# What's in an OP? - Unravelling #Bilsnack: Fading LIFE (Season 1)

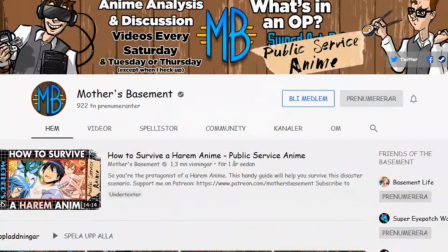0:01 Hello and welcome back to What's in an OP, the show that I created on my channel, which is the channel that you are watching at this moment.
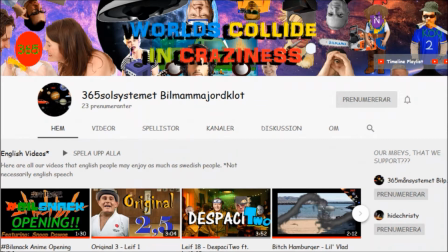0:11 Some of the first episodes of this show that I, the professional shitbag,
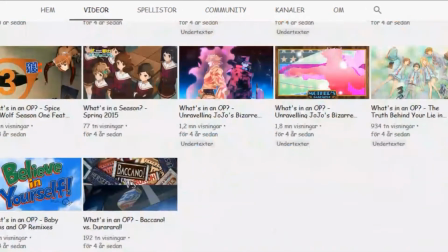0:15 made like 4 years ago were about the small and mostly unknown show Jojo's Bizarre Adventure,
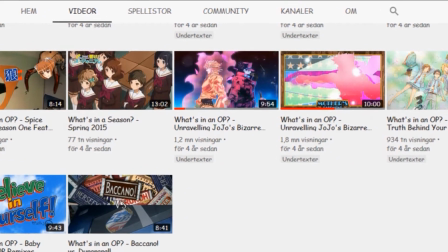0:22 that blatantly ripped off the show that we are about to cover today. As all of my 900,000 subscribers know,
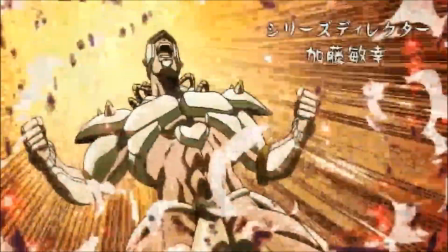0:30 this series takes a look at all sorts of anime ops and discusses how much detail there actually may be beyond what lies at the surface.
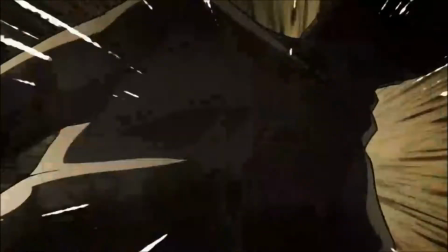0:38 Since these 90 seconds aren't just for showing credit, which the endings already do,
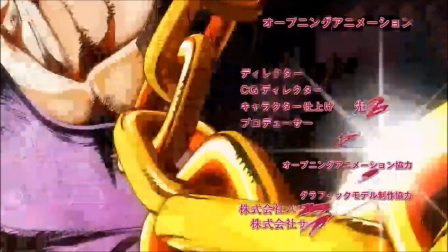0:43 it is crucial for the opening to try to encase the premise of the anime, while at the same time hyping us up for the episode that is to come.
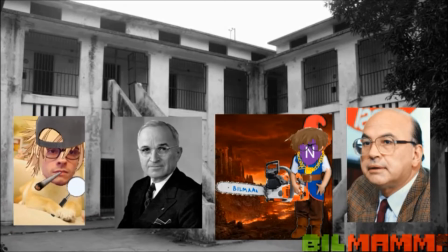0:52 This millennium, I, the person that I am,
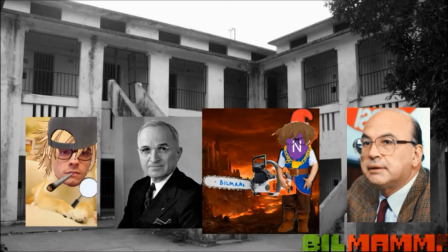0:55 will be taking a look at the ongoing series that took the world, or should I say all worlds, by storm.
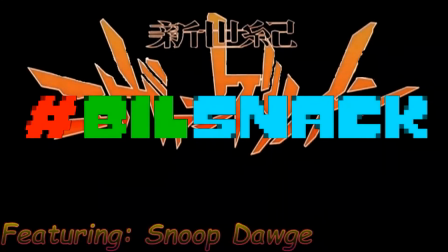1:02 I'm of course talking about Bealsnack and its quirkiness.
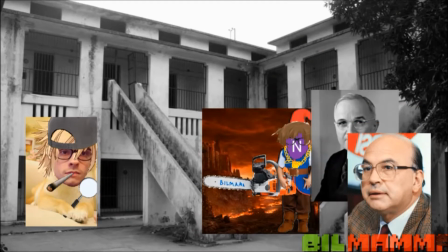1:05 The narrative structure and pure creativeness of 365 Solar System Car Mom Earthglobe Studios really chimes through in this masterpiece,
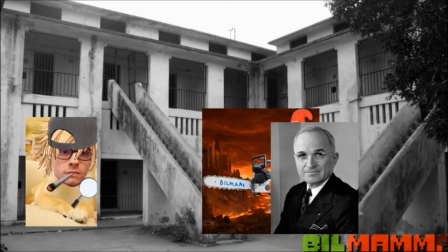1:14 from Bealsnack's humble beginnings as a vaguely recognizable new show to the now ongoing season 3 scene. For the normal human eye, the show really doesn't seem to be that unique,
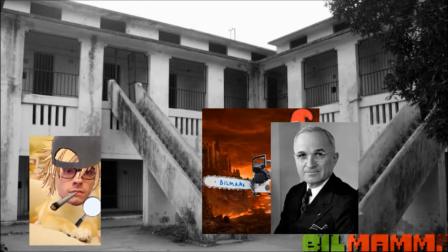1:26 but as its cult following most certainly will tell you, it's really not that simple.
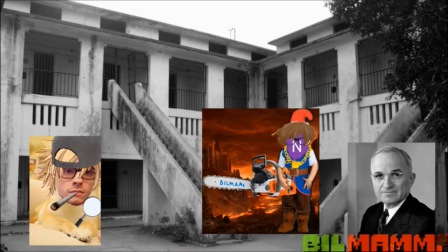1:31 But today, I'm not here to talk about the show per se, so let's get started with the opening for the opening of the series.
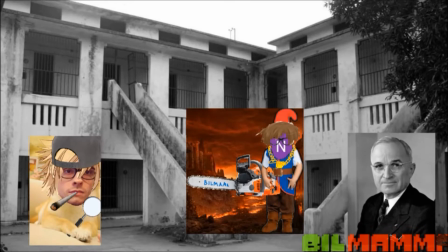1:40 The season that started it all, season 1, Fading Life. The Fading Life OP starts off with a bunch of panel-like shots,
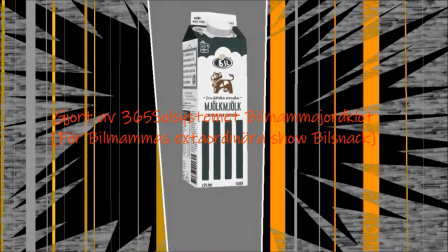1:49 foreshadowing characters and objects that further on in the series become well-known staples from the hero's wacky adventures.
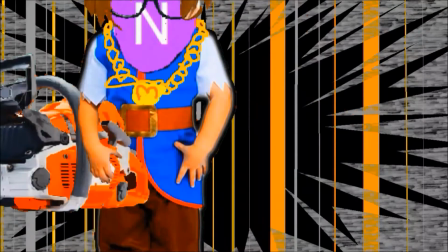1:56 Afterwards it changes to the star of the show, 3R Seastar.
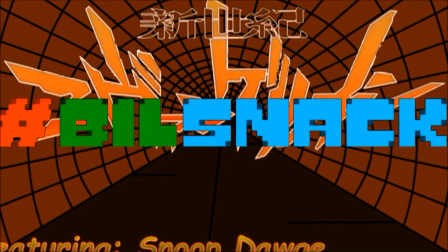2:00 We then stay stationary in a dim-lit, generic tunnel as the title appears, after which we burst into the foyer of a stylized fictional mansion.
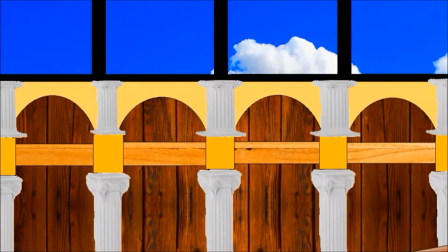2:09 As the drum kicks we see one of the series hallmarks, the fact that only one distinct object moves at any given time, for the most part at least.
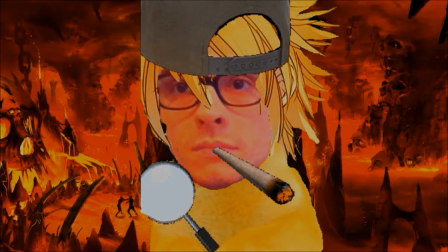2:17 There are a lot of literal edits in this OP. For example, with late 42 seasonabouts in vlogs, we are present in this fictional mansion, which we all know vloggers are notorious for living inside.
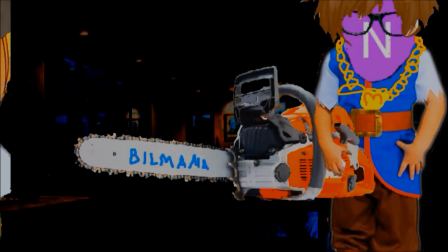2:29 Even the lyrics pre-attribute to Bill Snack's legacy, framing the protagonist's search for the ultimate YouTube exploit as a search of great magnitude,
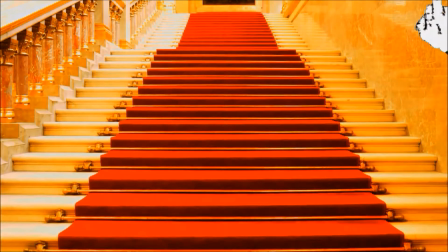2:37 sung in a rock ballad, not unlike The Devil Went Down to Georgia. Hugo pops out of the wall, bringing us to a brilliantly framed shot.
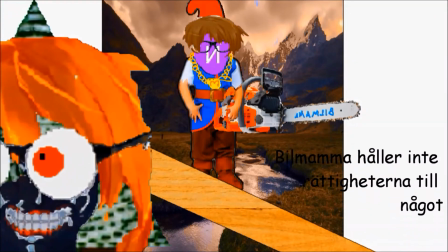2:45 Hugo focuses on Nemo and scans his quote-on-quote enemy, mirroring his alien nature and the fact that he doesn't know anything about the outer world,
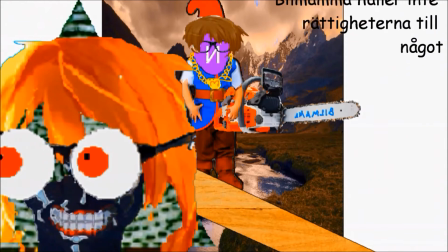2:54 and that he therefore needs to scan his surroundings to learn everything he has missed.
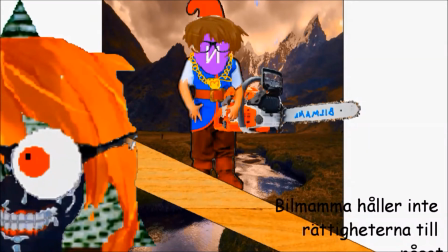2:59 While Nemo is center stage as an Earthling, Hugo dominates the frame, saying that where he came from,
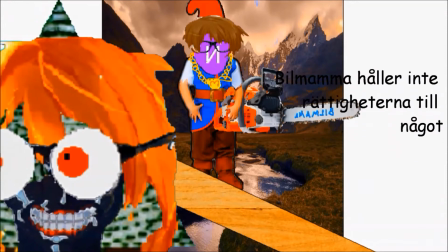3:05 there exist bigger problems and larger threats that may be dangerous for anyone from this world to come in contact with.
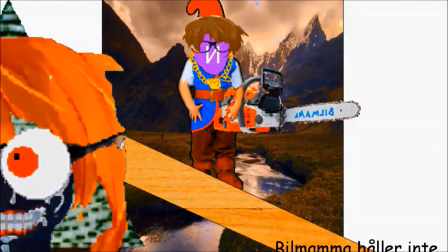3:11 We can see from the framing and their contrasting color schemes and the criss-crossing stairs they stand on that two are diametrically opposed.
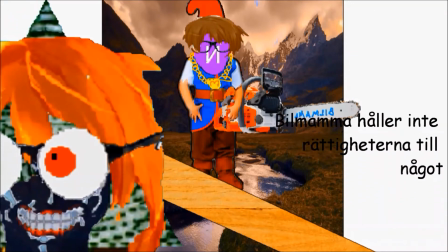3:19 Even the movement of Hugo echoes Nemo's still posture,
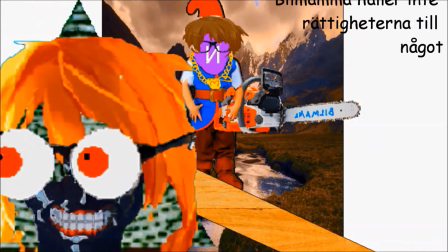3:22 bringing into attention the dilemma of the immovable object versus the unstoppable force, further emphasizing this dichotomy.
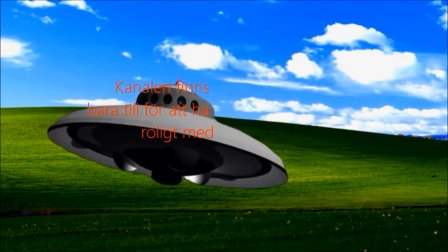3:30 The linearity of Hugo is contrasted with his ship moving as if broken, which it is.
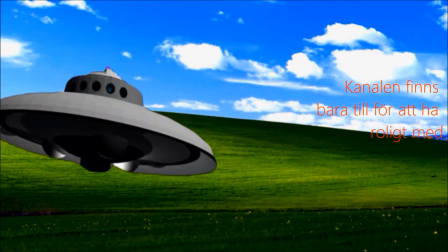3:35 The ship's movements cut to Leo activating the daytorn by rubbing his paw in a diagonal,
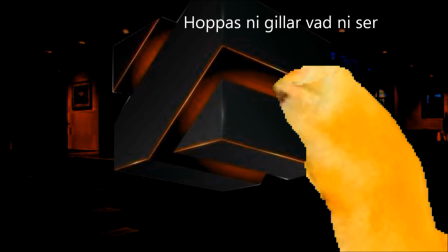3:41 sinusoidal pattern and then finally into the money with which Leo buys his and Nemo's travelling hatch from the store,
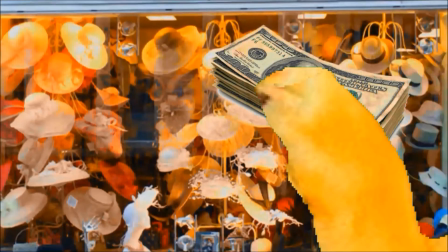3:47 the catalyst for finding the daytorn in the first place.
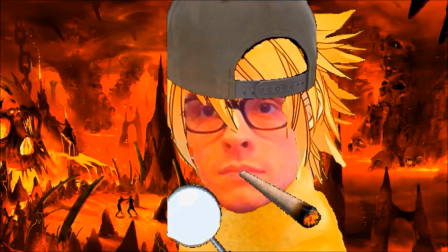3:50 All three objects are weapons in their own right, with the money representing capitalism, daytorn representing technology and the ship representing resources.
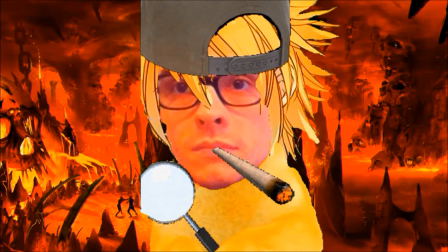3:59 Much better OP is built around re-creating famous scenes from the logs, using everyone in re-flesh and blood so to make it authentic.
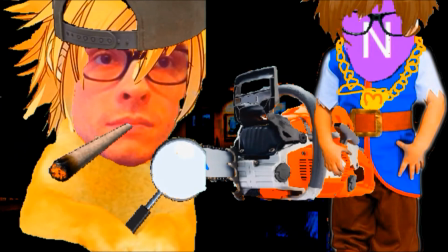4:08 Here we see Leo kicking Nemo, as they were stuck in what they called Hell, and this iconic kick sends Nemo's life literally spiraling,
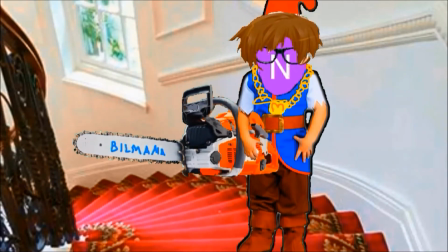4:16 but ultimately we see Nemo confronting Leo with another attack, reflecting upon a rivalry that may exist between friends.
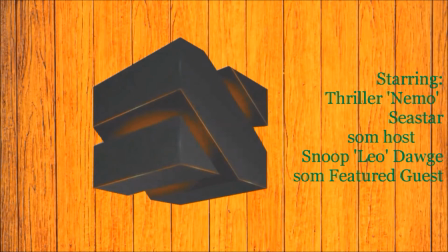4:23 However, Leo's actions inadvertently make them find the Datron as well, activating the most illogical power at their disposal.
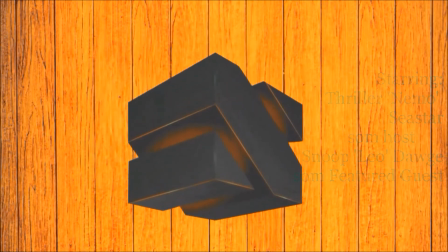4:31 Afterwards, we move back to when Leo and Nemo move the Hugos into a planetary spaceship.
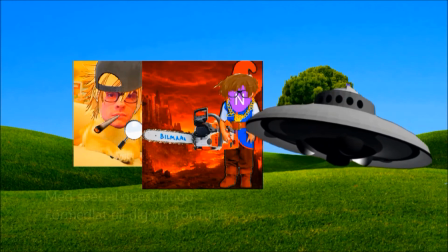4:36 We see how the ship went flying even though it didn't work any longer, and then how it lands in the exact same place as before.
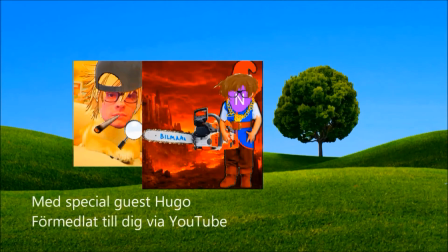4:43 This is trying to symbolize how you sometimes only need a little bit of effort to move forward,
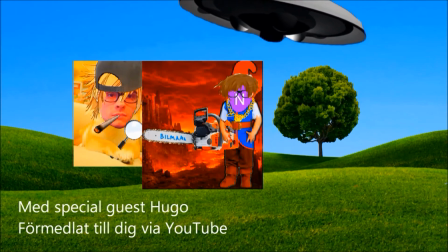4:47 while at the same time showing how everything one puts effort into is a gamble of whether you fall flat or succeed in your plans.
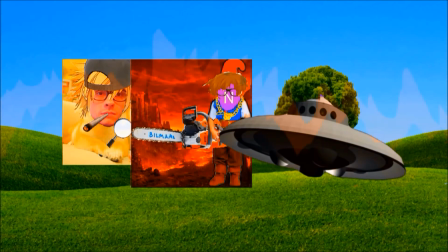4:53 It then foreshadows the fact that our hero's actions result in the complete annihilation of both their houses and Hugo's UFO in a fire.
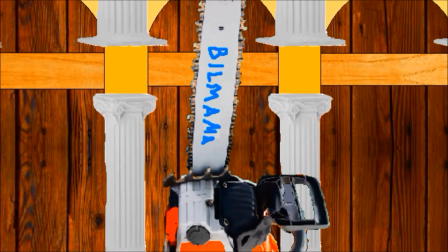5:02 In one or more melancholy scenes in the series, Hugo is seen walking away from the grassy field that, up to that point, was the most important spot in Bilsnack.
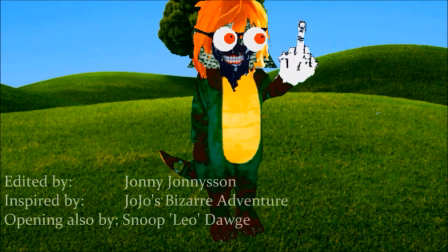5:10 He is showing that he won't stand with the inappropriate behavior that caused the destruction of what he loved,
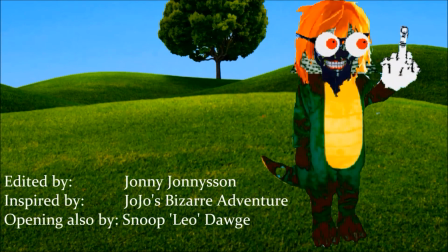5:16 and the memories held within his spacecraft, smoothly explaining his absence from most of Bilsnack as a whole.
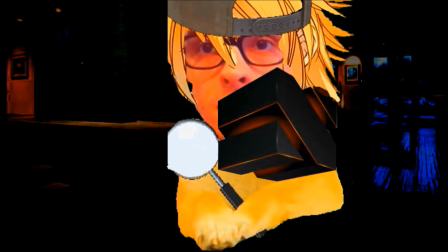5:21 The opening thereafter jumps to a one-way storytelling montage of both important and unimportant scenarios from the season,
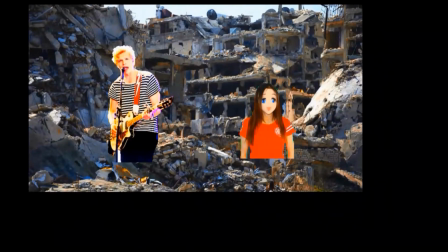5:29 with one-way meaning that you probably won't see the difference until you watch the whole season, which many OPs do to an extent.
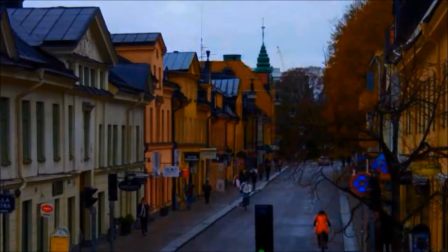5:36 The town of Botkika is seen, but overshadowed by something. I believe this something is representing the manipulation that Illumilati, as Lumis,
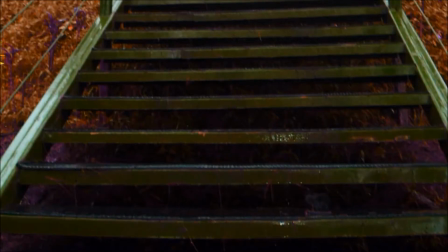5:44 tried to do, which I think was done as early as season 1, if not earlier. But hey, this isn't a set theory video, and we all know a Tapped Lumi Boy that worked for us in the first place, right?
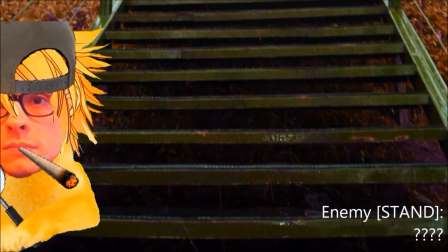6:02 We see a powered up Leo enter the frame, facing a menacing staircase with the text Enemy Stand ?????
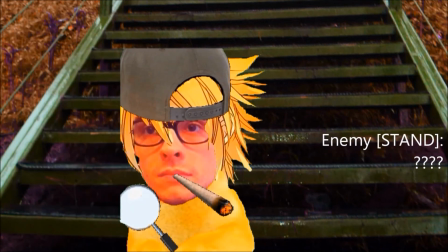6:10 appearing, as this season heavily tries to establish our beloved characters,
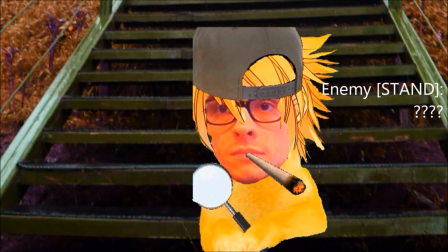6:14 whereas an overlying story with a bad guy, which by the OP is called the Enemy Stand, is being absent.
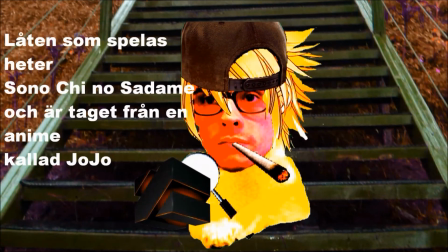6:20 This shot purposely works against the high tempo of the song, giving a slow build up as Leo prepares the day turn and then expands with his powers.
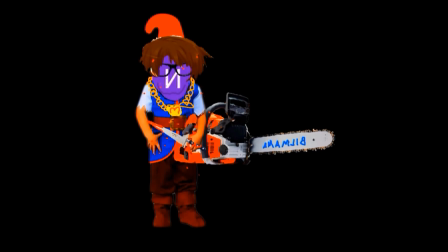6:28 This last shot of Nemo standing menacingly with a knife is spectacular,
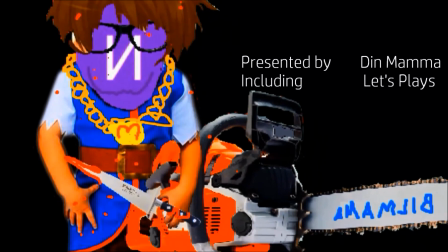6:32 even though it is based on Nemo's own side series Super Shenanigans, where he one time got possessed and stabbed Leo with this precise knife.
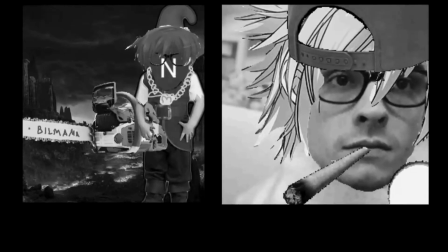6:39 The shot then gives away to a final montage of pictures, some representing polarizations like good and evil and hurt and hell.
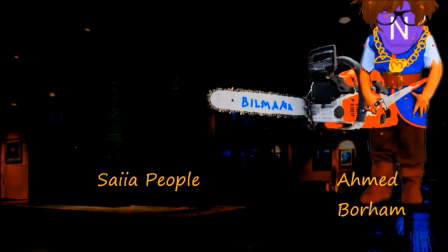6:47 Nemo and Leo then lock themselves into the final attack for the hype factor, since this shot never actually happens in Bitesnack.
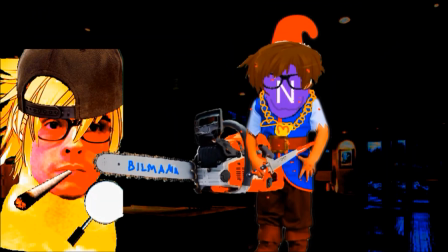6:54 Before the hit connects, we zoom out from the shot, and as a finale,
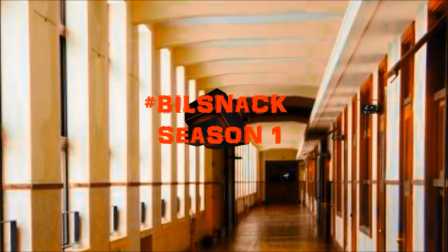6:58 we see how the camera gets pulled out from Dayton, which falls onto a generic school corridor.
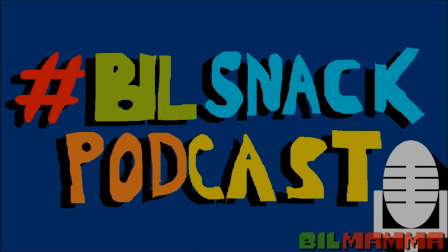7:04 And that is all for this episode of Watch the N.O.P. Tune in next time as we analyze the abstract visuals of season 2's OP, Show of Idiots. Please subscribe and watch our earlier episodes, totally not made by Mother's Basement. I'll see you on the dick side, SHUT IT UP!